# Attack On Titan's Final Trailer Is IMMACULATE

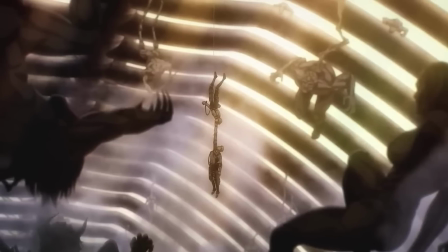4:08 I mean, their actions in this moment are paramount.
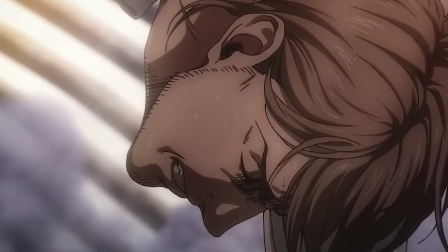4:11 As well, it shows that John is likely shocked by saving Reiner, the man who killed, well, a lot of his friends.
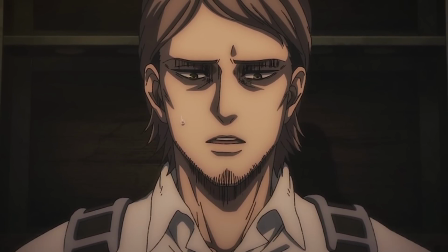4:18 The man who, in the last episode, even found it very hard to forgive Reiner. In fact, he never did.
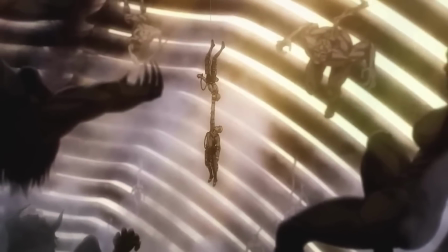4:25 Obviously, we'll have to see the context of the scene to get into why John did that. Was it because he still cares about Reiner deep down?
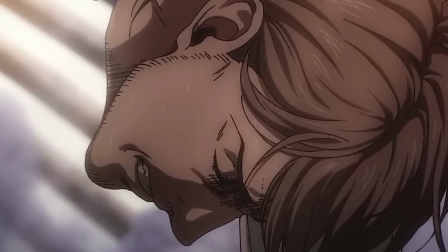4:32 Or was it because of his duty to the suicide mission? Comment your picks down below in the comments.
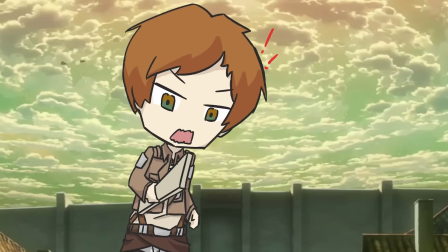4:37 Which, by the way, if you're gonna even think about commenting some spoilers, you'll be hauled off to the gulag.
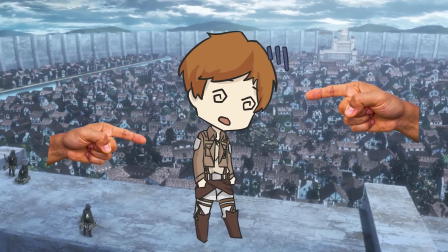4:43 Don't tempt this man. Don't tempt it. I have connections to Neko Ark.
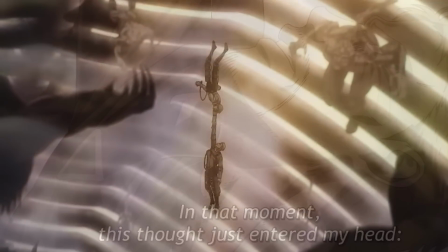4:48 While we see these beautifully drawn expressions on Jon and Reiner in the heat of the moment, Armin continues to speak, talking about, in that moment, a thought came to his head.
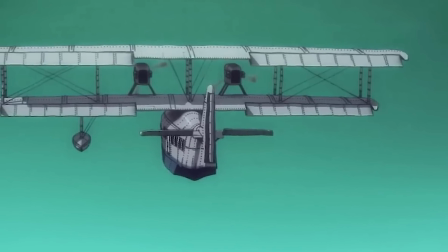4:58 This is then interspersed in an image of the flying boat, something that I think will become an underrated piece of iconography for the series.
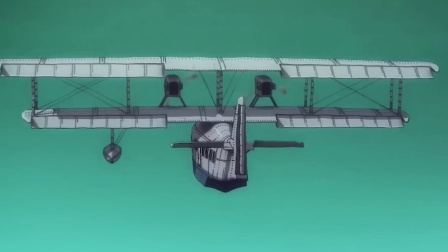5:05 I mean, the flying boat, to me at least, is really iconic, especially for this later era of Attack on Titan.
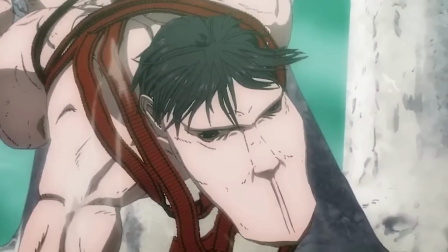5:13 And another is the car titan strapped to the gills with belts of TNT explosives, which I have no doubts someone will do fan art of for Peek.
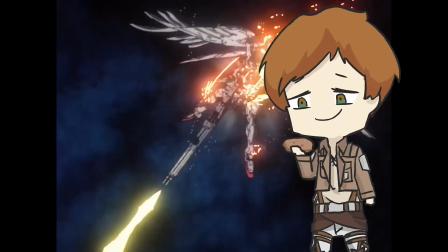5:21 It ain't gonna be me. Okay, I'll commission it. Then we finally see one of the star moments of the trailer, and a shot that made me immediately go to my childhood,
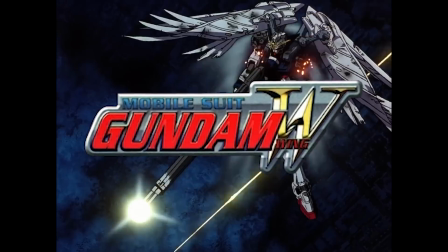5:29 reminding me of Gundam Wing Endless Waltz, where much like the winged Gundam herself,
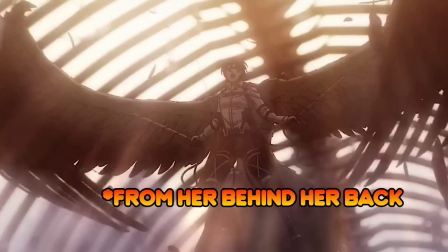5:35 Mikasa does an epic pose with wings coming out of her back, which look to be white.
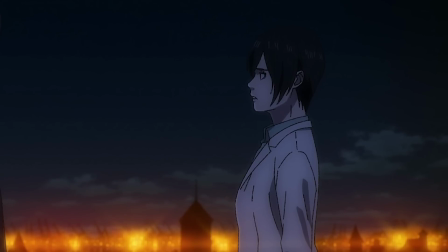5:41 And this calls back to a lot of Mikasa's color scheme throughout the final season.
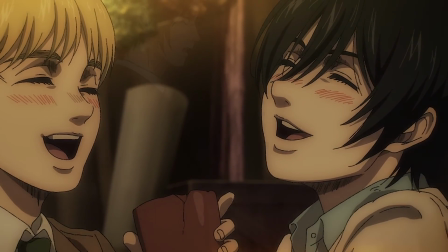5:46 Mikasa represents white, which means purity and love, and Eren's is black, which represents hatred and anger.
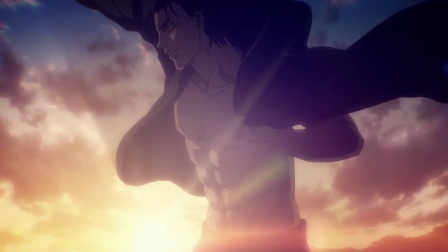5:52 They have been sporting these colors respectively pretty much throughout the entire final season.
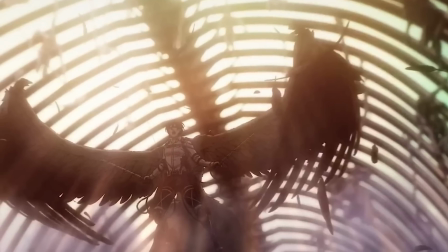5:57 These wings represent a culmination moment for Mikasa's character as she becomes in many ways sort of
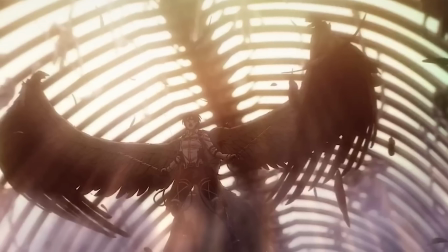6:03 like the guardian angel for the human race and one of the most important people ever to live in those moments.
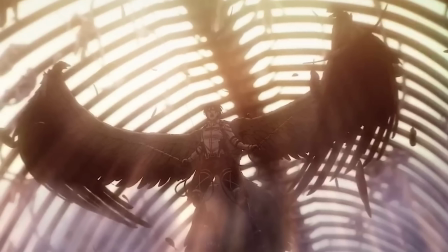6:10 It's just an incredible shot. It's very beautiful. Also something maybe I should commission for art as well.
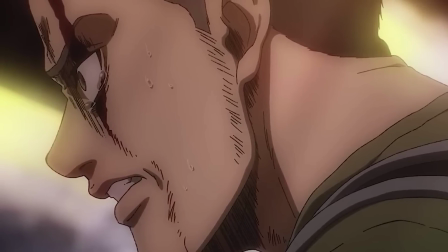6:17 This is when the dialogue gets to Armin's next line where he says that maybe he was born to race Mikasa and Eren to this hill forever.
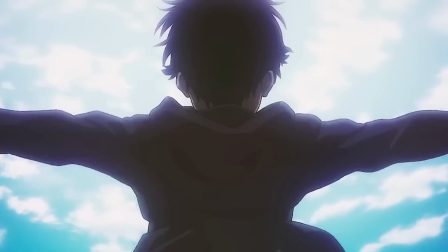6:26 And to me this is a clear reference to the idea of cyclical time that AOT fans have now come to know all too well,
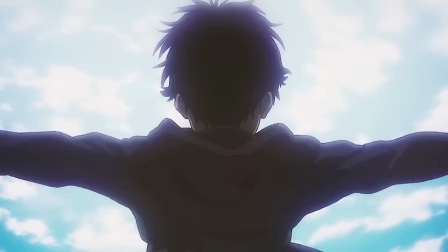6:33 especially when it comes to Eren's character.
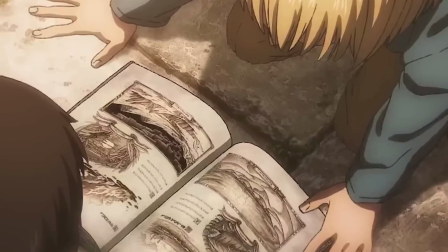6:37 Armin was born again and again, only to be destined to show Mikasa and Eren that book and start his journey with them each and every time.
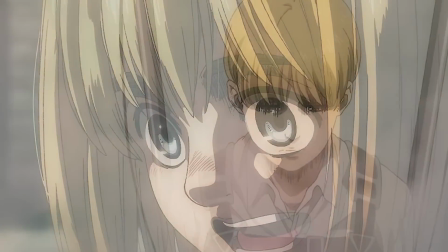6:46 He doesn't mean he literally was meant to play tag with them and chase them forever. This is actually a metaphor for Armin choosing to follow Eren and Mikasa.
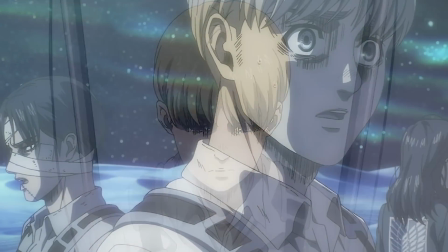6:54 He realizes how helpless that he is to this fact that no matter what timeline it is, he'll always be there,
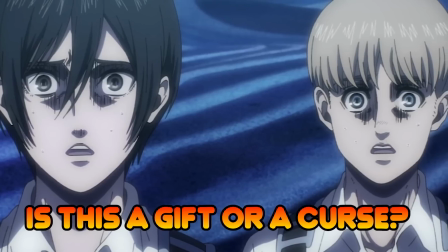7:02 following silently behind Eren and Mikasa. Now to ask you guys for the comments below, is it a curse or is it a gift?
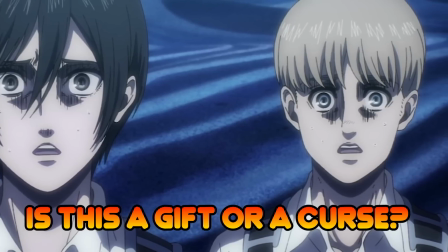7:09 That is the question for you. I want to hear your thoughts in the comments.
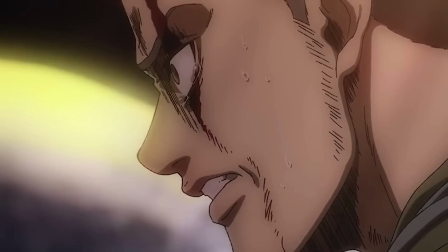7:12 While this is happening, we see shots of Levi, Connie, and Peek who are suffering through the battle in anguish over, I assume, some of the fights they're in.
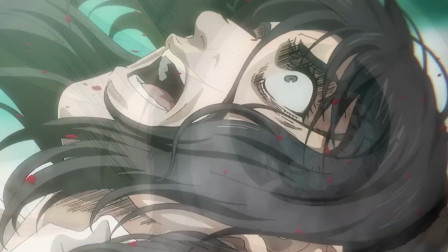7:20 This also confirms there will be scenes with Peek outside of her cart titan form, really nice. This is also when we see a great shot at another, I think,
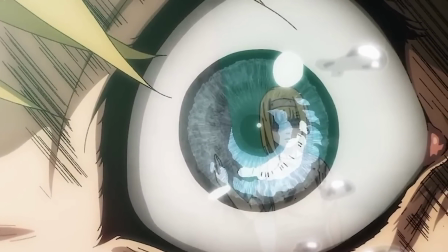7:29 anime original change of Armin looking and seeing Ymir in the reflection of his eye.
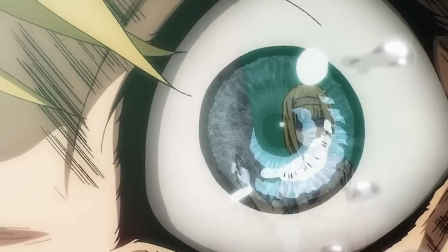7:34 This shows the haunting presence of the all-powerful Ymir and her effect on all of what's happened in the series thus far.
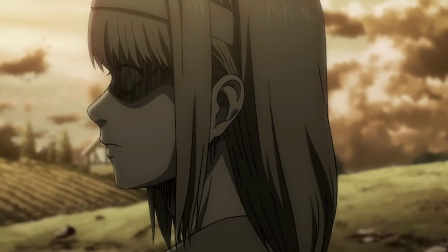7:43 Also, not in the manga in this way, as in the original manga,
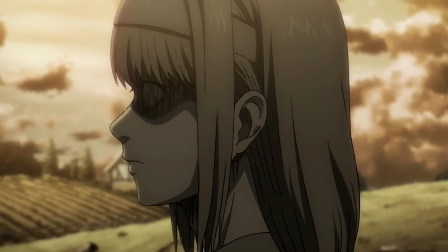7:47 Ymir straight up is just kinda shown, but now through Armin's eyes' reflection.
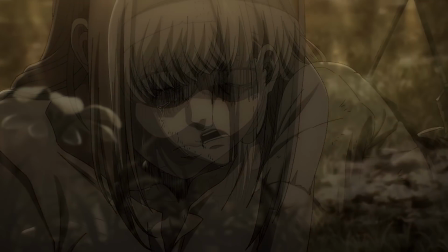7:53 This makes me think I was right about the anime adding more original scenes to flesh out the slightly rushed details, just of a few things in the final volume.
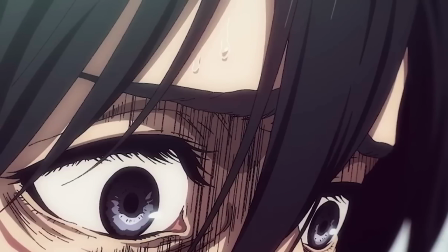8:02 But we'll see. What do you guys think? After that, we see Mikasa with the eyes of bewilderment, which is striking between the beauty of her eyes and face,
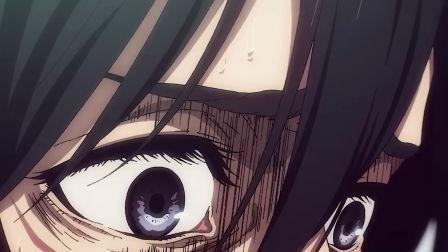8:11 juxtaposed with the sweat of horror she's likely seeing unfold. I mean, just really, what a great shot.